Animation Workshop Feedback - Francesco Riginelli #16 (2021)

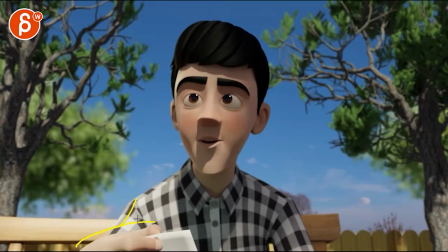(8:14)
Not like that because you have, I mean, it's a bit of a weird look of the arm down and this massive hand here. I will bring that photo maybe around here-ish, and then you would have, you know, that maybe drop off around here, that hand.
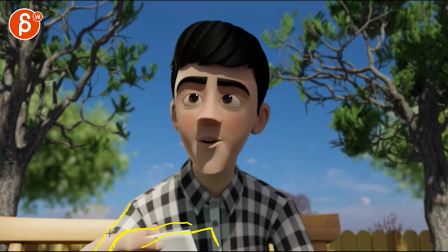(8:31)
And then we have part of that arm here.
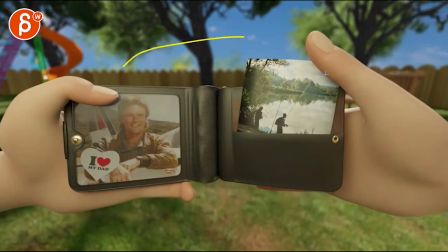(8:35)
Because the thing is, we've seen this, this has been established, And I'm not sure that we need to see this.
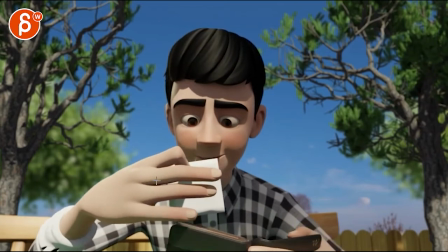(8:41)
This feels like a very, not shoehorn, but we're really trying hard to keep this in frame, if that makes sense. And I'm not sure that we need to do that.
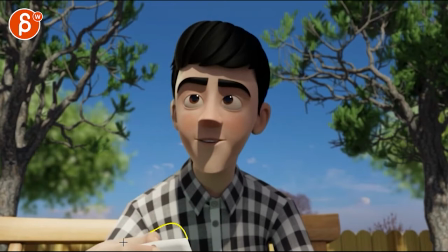(8:55)
So if it's more like that, that to me feels a bit more comfortable. It's just kind of somewhat off frame, but it's still there.
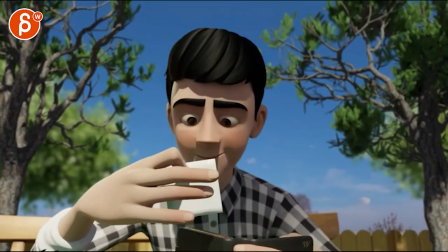(9:06) It's the most beautiful spot you've ever seen. It's the most beautiful spot you've ever seen.
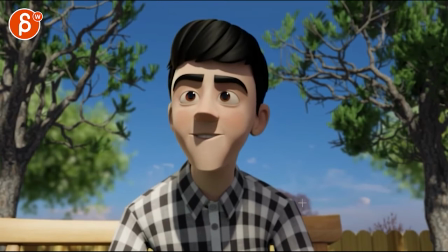(9:12)
ever seen the scene i think could be pushed a bit more in terms of how low that jaw goes beautiful spot you've ever seen beautiful spot you've ever i
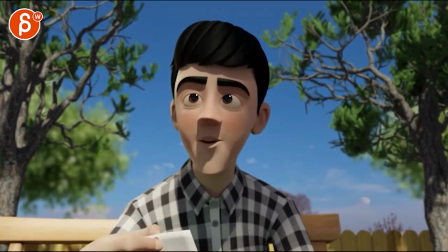(9:22)
like the spot beautiful spot but there's something that's a bit too far in terms of the opening of a one frame and then it kind of sticks i would go maybe like 70 to this shape and then use maybe 80 and then instead of locking you kind of
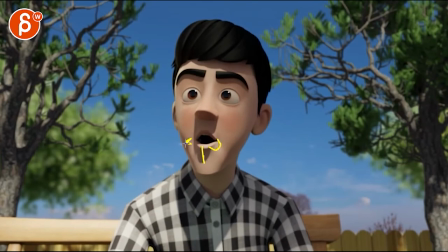(9:41)
continue to open and it kind of shoot out those extremes of that shape and then go back into this just so it doesn't pop lock into it bound to
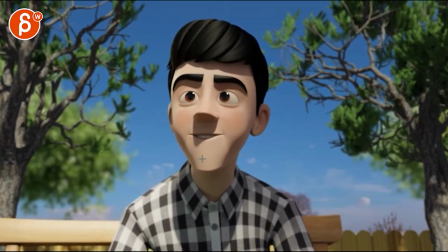(9:51)
that shape you've ever seen and then at the end it's a bit odd i think it's concentrated by the shadow maybe but there's something weird i think it's your mouth and your eyebrows going up you can see there's such a top light where i would potentially change the lighting so we don't have such a not not quite raccoon lighting but just the
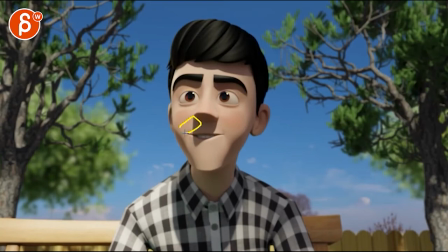(10:10)
shadowing seems a bit odd i would give me a three-quarter and just soften that maybe more front light so it's not just not that harsh look shadow wise because you can really see how the shadow changes and it's kind of that mouth
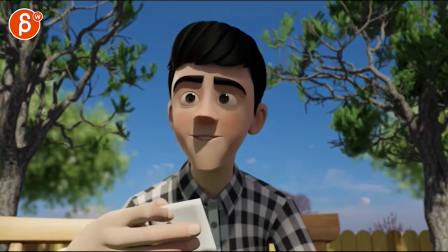(10:25)
closing going up with the eyebrows is between sync it's the most beautiful spot you've ever seen but i really like the head accents and the feel of it
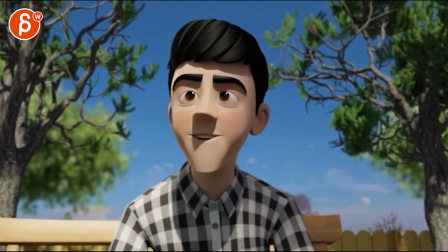(10:34)
is nice beautiful spot you've ever seen whatever scene scene he's just kind of stuck in that almost mouth pose with the corners up here a lot but you've ever seen so you've i think it's okay to relax every now and in this i know there's a bit of a constant smile in there because he's so happy
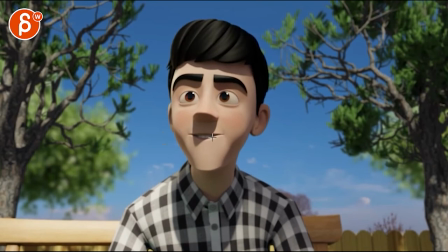(10:52)
ever seen but it's it's a bit too minimal there in terms of the actual shape and keeping this up there it's
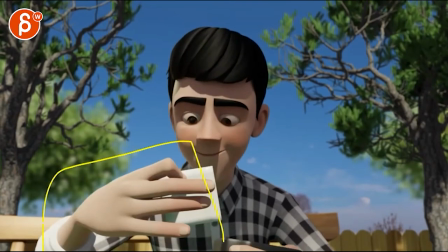(11:01)
the most but the main thing to me is this reducing this also feels extremely huge scale wise compared to this all righty
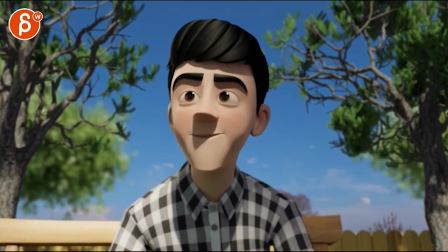(11:11)
that is that for me hold on there's one more thing again you have those eyebrows and even the lower lids going up at the same time it's just something very like
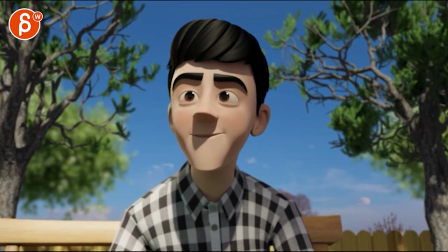(11:22)
the whole facial skin everything goes up while the rest kind of stays put if that makes sense that's a weird note but i will
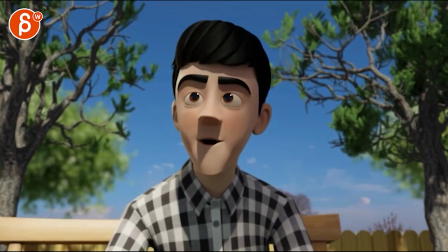(11:31)
end it on that all right thank you all right there's an email you can sign up you can start whenever you want you can submit whenever you want you get 16 submissions either way a like and subscribe would be awesome all right thank you